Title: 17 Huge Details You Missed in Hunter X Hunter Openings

But one of the things I love about the very first departure opening is that we get to see our four protagonists do exactly that And
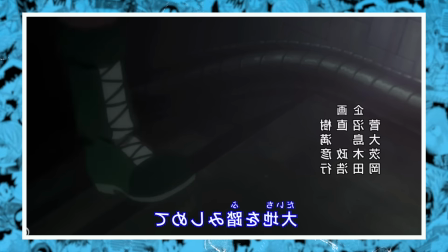within seconds it tells you everything you need to know about them Gon actually begins at the very last part of the first stage of the hunter exam But
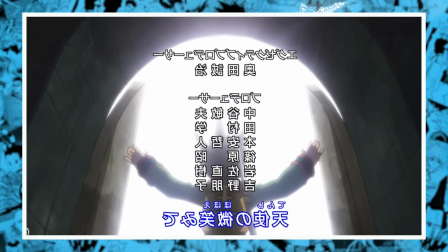it symbolizes him feeling trapped on whale island and having the whole world open up to him as he exits tunnel Karapika is running through a very natural environment because he grew up in the natural wonderland that was the Luxo province It's not so great anymore and you've got Leoria running through a miscellaneous
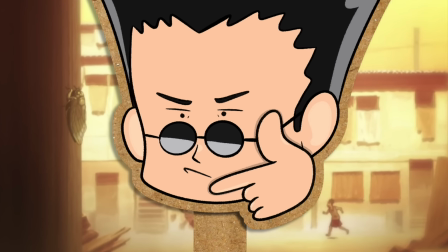slum town They're always very hard to distinguish from one another because Togashi has this very established slum style that he falls back on But the reason why he's in this environment is because Leorio grew up in poverty And he even had a friend die because he couldn't afford surgery that would have saved his life So Leorio he's leaving all of this behind to pursue both wealth and medicine to ensure that this never happens again And then we see Killua skating
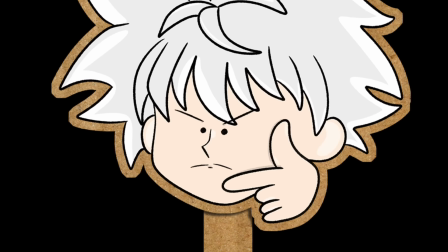away from Heaven's Arena Which is interesting because that's the destination that everyone else is portrayed as running towards So this cast Killua as the more experienced one because this is the destination that everyone else in the opening is running towards But one that killer has already comfortably conquered to the point
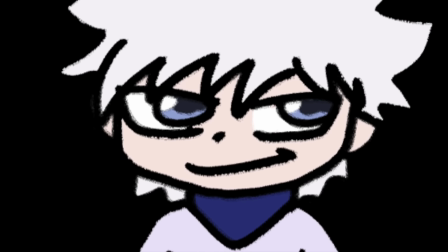where he can just casually skate away from it And it's very funny because literally the next shot is all four protagonists running towards Heaven's Arena So from killer his perspective he's skating away and then he sees his friends and so like up Okay, I guess I'm going back but going back to Karapika's departure though There's a lot more here than most people
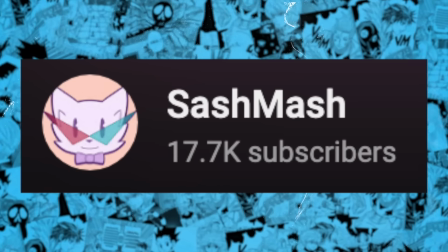realizing including me This was actually pointed out to me by a channel called Sash Mash,
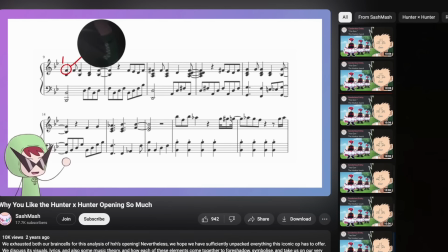which sadly I don't think is active anymore. But this channel made an amazing video dissecting departure from a musical perspective, a link to which is in the description.
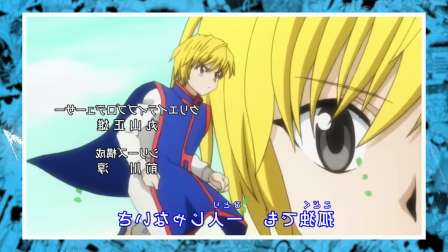And one small thing Sash Mash lingered on is Kurapika running into the falling green leaves. Falling leaves is a very common piece of imagery to indicate death. The month of autumn, or fall for American friends, is historically known as a time of dying and rising. Hence why in, say, Catholicism, they celebrate both All Saints Day and All Souls Day in autumn. One celebrates the souls that have reached the heaven, and one celebrates the souls that have departed but have not yet reached the heaven, I think. I'm not Catholic, it's what Google said. So the tone is somber, but celebratory. However, in Karapika's case, this comes with a particularly painful twist.
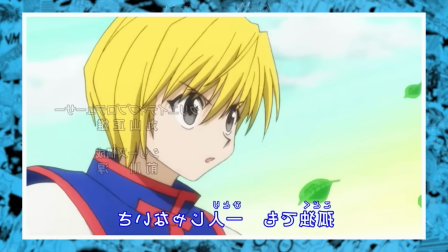Because he's running into falling green leaves. Green generally meaning alive, and can thus symbolize a premature death.
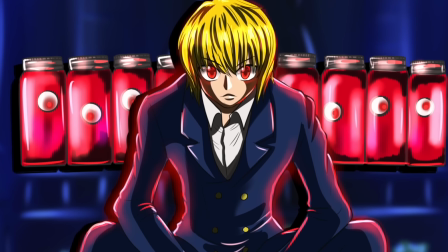And he's running into a whole lot of them. And one might even say that there's an entire clan of leaves representing his slaughtered Curta brethren. And you know what? You could also view it as Karapaka symbolically running prematurely towards his own death because he's going into the leaves.
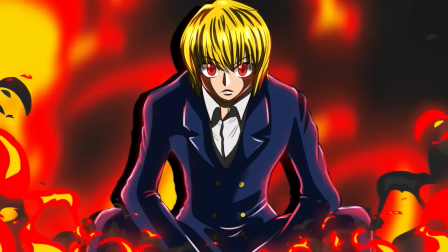Because from the very commencement of Hunter Hunter until the conclusion of York New, Karapaka considers his life more or less forfeit.
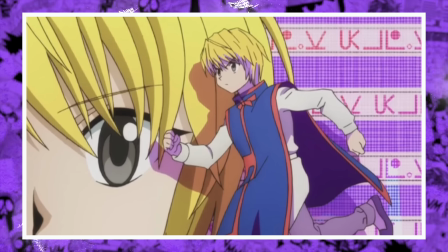The only reason why he exists at this stage is to kill the Phantom Troop. And one painfully minor touch that I also love is that Karapaka is frowning the whole time whilst running,
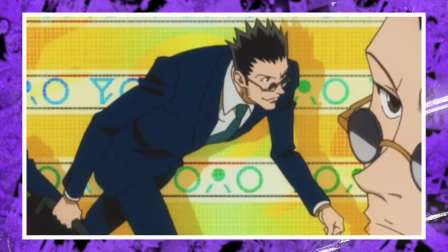which is then directly juxtaposed against Leorio, running with a big ol' grin on his face. I love it because it shows how each of them have decided to deal with their respective grief. Karapaka, he's chosen the path of causing more pain, so much more pain, while Slayorio is doing his best to transform his ordeal into something positive.
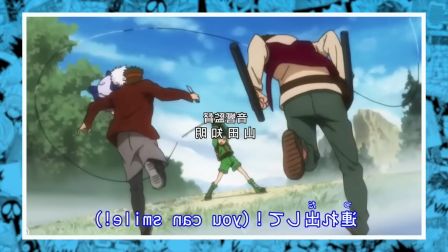But after watching this opening roughly a gazillion times, one of the things that makes me laugh is the part where Killua steps in to defeat all of the enemies in front of Gon.
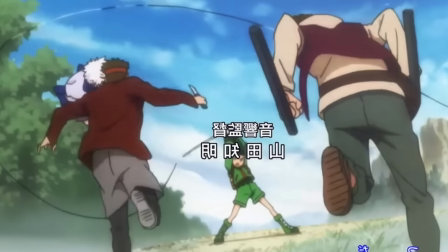The first one is dispatched with a really cool and rather painful kick to the back of the head,
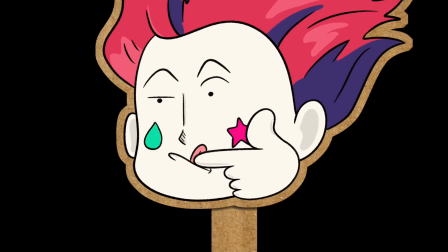but the other guy has a much weirder fate because if you look very carefully, what Killua does is playfully kick him in the elbow, and it sends him flying so, so far. It's just a piece of choreography that I find interesting that probably no one else does. Like, Killua just does this dainty kick, and the guy gets hit in the elbow, and he's like, ah, I'm flaring away. But look, I do personally pay a lot of attention to Killua in these openings, because for most of them, you can tell the entire story through his eyes alone.
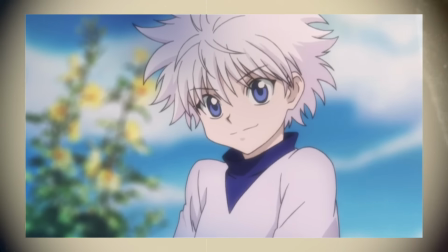In the first departure, he pops in, and his eyes are immediately fixated on Gon.
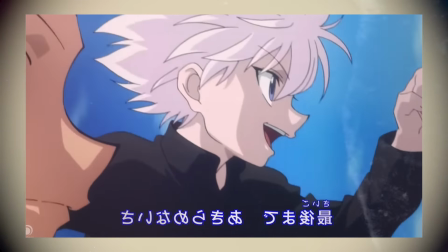And when they're both running down Heaven's Arena, there's this super quick but split second of Killua looking towards Gon and making sure that he's having fun as well.
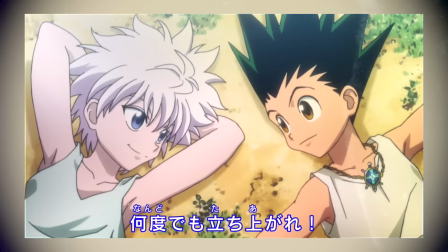Then at the end of the Greed Island opening, you've got both Gon and Killua looking at each other, which is a big step forward because this is the strongest their friendship gets.
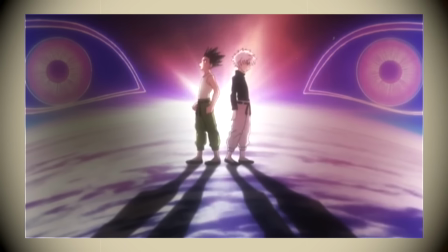As opposed to the end of the Chimera Antark opening, where not only is Killua not looking at Gon for the first time,
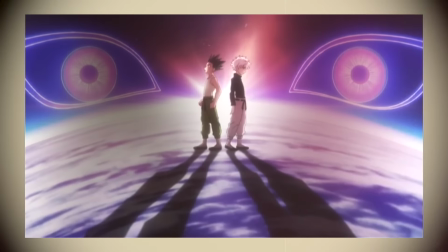but they're both facing away from each other because they're going down very different paths. Out of context, it does look quite statuesque and stoic, as if they're both determined to see this through, and they are, but each of them has a very different idea of how this situation needs to play out,
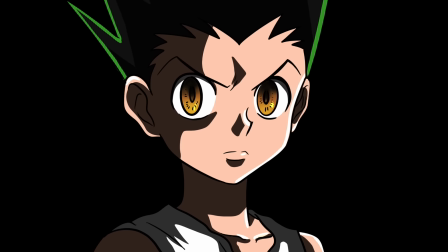and so the two of them can no longer see eye to eye. And then in the final opening, Gon and Killua aren't even on screen together at all, except for right at the beginning,
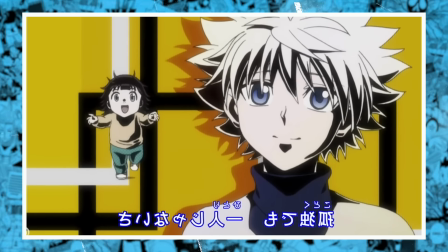where you see Gon walking away from Killua, and his focus then shifts to Aluka, who becomes his new companion from this point onwards. For such a cold, brutal assassin man, Killua's eyes alone express so much more emotion than almost any other character as a whole, and I think that the openings did a brilliant job of utilizing that,
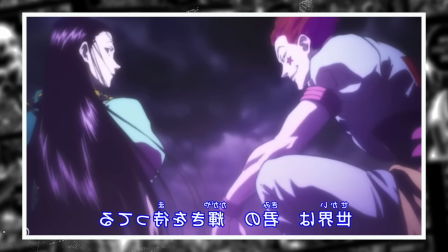as well as many other things because visual language is everything. In the first opening, there's a brief montage of three groups that we encountered during the Hunter exam.
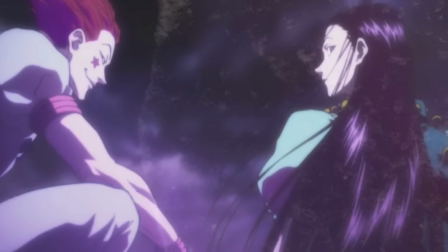The first is Hisoka and Illami and they look incredibly intimidating because the camera is looking up at them. They occupy a higher plane of existence than us and they aren't even looking straight at us. Half of their faces are also obscured as if they're not particularly concerned with our presence.
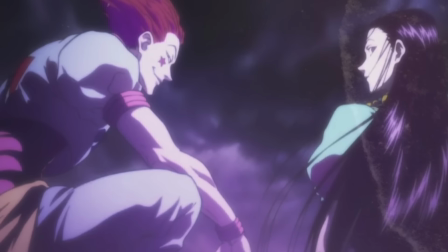And of course, they're draped in delightful dark purple, which is one of the most spiritual colors, indicating wisdom or divinity. But also dark purple in particular is used to indicate an obstacle to be overcome.
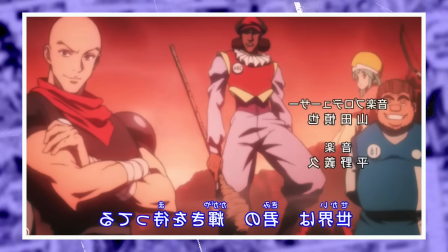Then we move to a group shot of the other hunter exam candidates and they immediately look far less intimidating
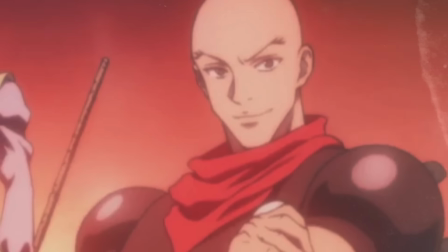because they're all looking at the camera flat on and most of them are also meeting our eyeline.
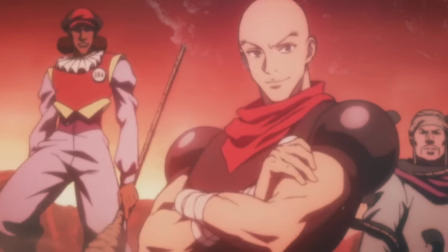All in all, they're not too much to be worried about. However, they're set against a red and this paints them as the most immediate danger. The biggest danger is Hisoka and Illami. They're the ones that ultimately we need to keep an eye on and be worried about.
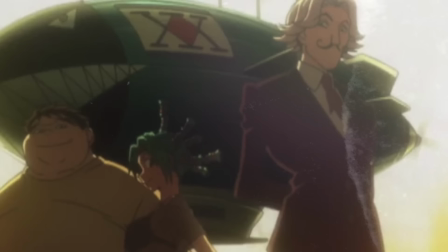But these lesser dangers are the most immediate threat. They're the ones currently going for our throats, so we need to give them attention as well.
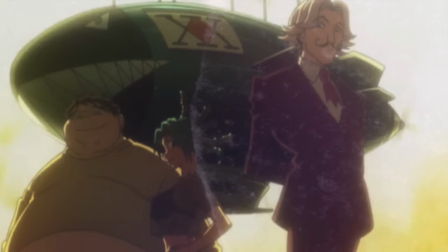And finally, we have the set of examiners, who, like Ysoka and Illami, are also looking down on the camera,
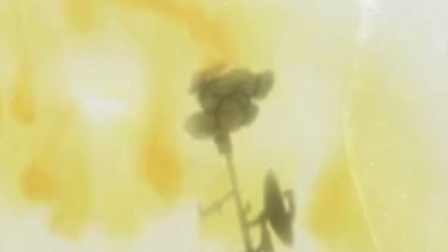especially Netro, who's perched on a communications tower, which represents the gulf between the chairman and even seasoned hunters. Because Satots, Menchi, and Buhara, they're all meant to be looked up to, but they're meant to be presented as achievable.
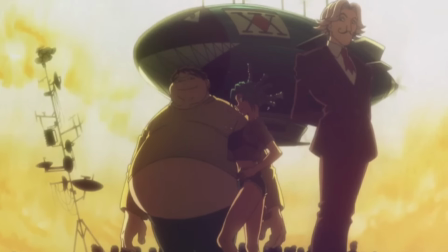But overall, this group is assigned yellow, which is the color of idealism, imagination, optimism, hope, and all of the other good words. And also some of the bad ones, like hazards. which the examiners definitely are. It's not their job to not kill you, if that makes sense.
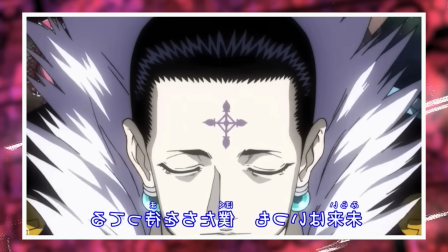Now, the first time we see the Phantom Troop is opening too, and they're covered in a collage that forms from the top down, ending with Chrollo at the very bottom. And this is really cool visual language, because generally you'll find that in anime, when showcasing enemies like this, there's this tendency to put the leader at the top.
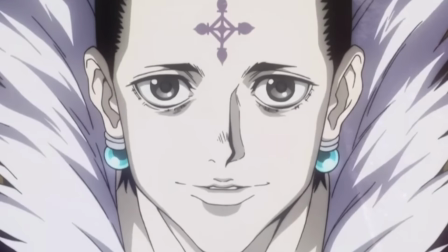But the fact that Chrollo is on the bottom creates an image where he quite literally has the rest of the Phantom Troop on his shoulders, which he metaphorically does as their leader.
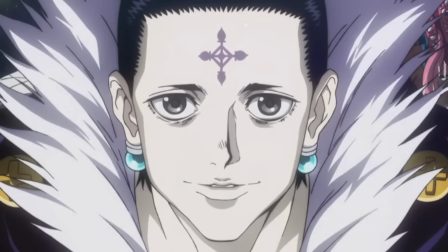It says that they mean something to him, and that Chrollo does feel the weight of their lives, as opposed to them being minions to prop up his evil empire.
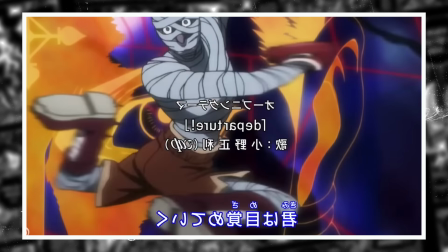Then in the third opening, we have a very cool montage of the troop using their abilities.
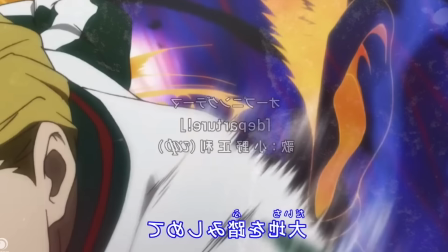One small detail I like is that we get a glimpse of Finks using Ripper Cyclotron long, long before he actually uses it in the series.
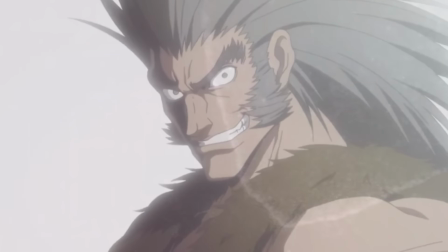But the only troop member who doesn't get a showcase is Uvahgin, who has a solo shot accompanied by the lyrics, you can smile,
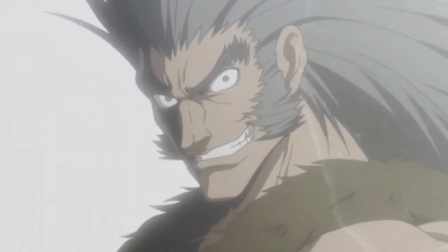which if you didn't know any better, would paint Uvahgin as the tragic protagonist because he's lit by these beautiful, pristine rays of light. And so it makes you think that he's someone who fell in battle, making a noble sacrifice. And I guess from the perspective of the Phantom Troop, that's exactly what he did. And I just find it really interesting that this moral ambiguity gets incorporated into openings because it shows that the production team have put a lot of thought into this. To someone who doesn't know Hunter x Hunter, this could very easily be a compilation of protagonists, protagonists attacking in the name of their fallen brother.
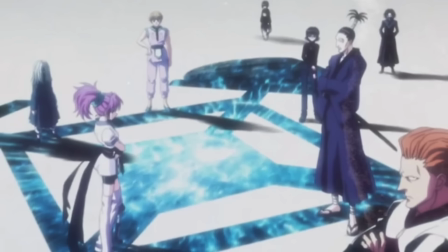And this sort of respect continues very much into the fourth opening where we see a group shot of the phantom troop standing on a symbol that you may or may not immediately recognize,
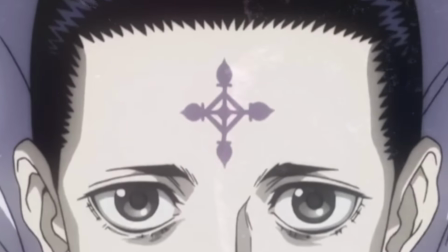but it's the cross-shaped tattoo on Krolo's forehead. Now, Krolo himself, as always, carries quite a bit of religious symbolism in Hunter x Hunter, which I think this opening reflects perfectly.
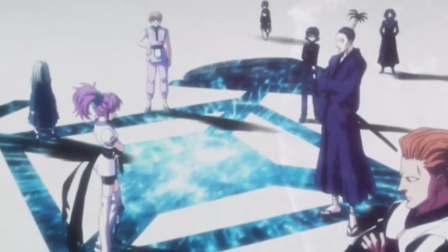Because despite Krolo's absence from the troop, you have this shot of his disciples standing proudly on his symbol to carry on his ideals. Every tiny part of these openings are thought out almost beyond reasonable belief.
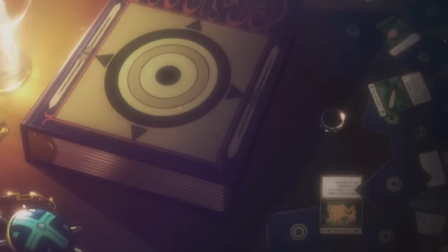Such as the end of opening four, where there's a nice shot of all the Greed Island gear with what looks like an assortment of random cards dropped on the table.
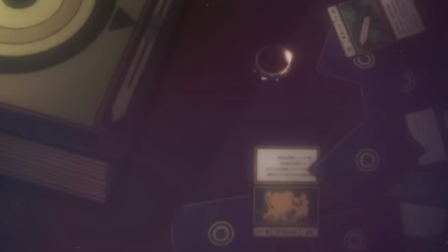But even these cards have been meticulously chosen. So three cards in particular.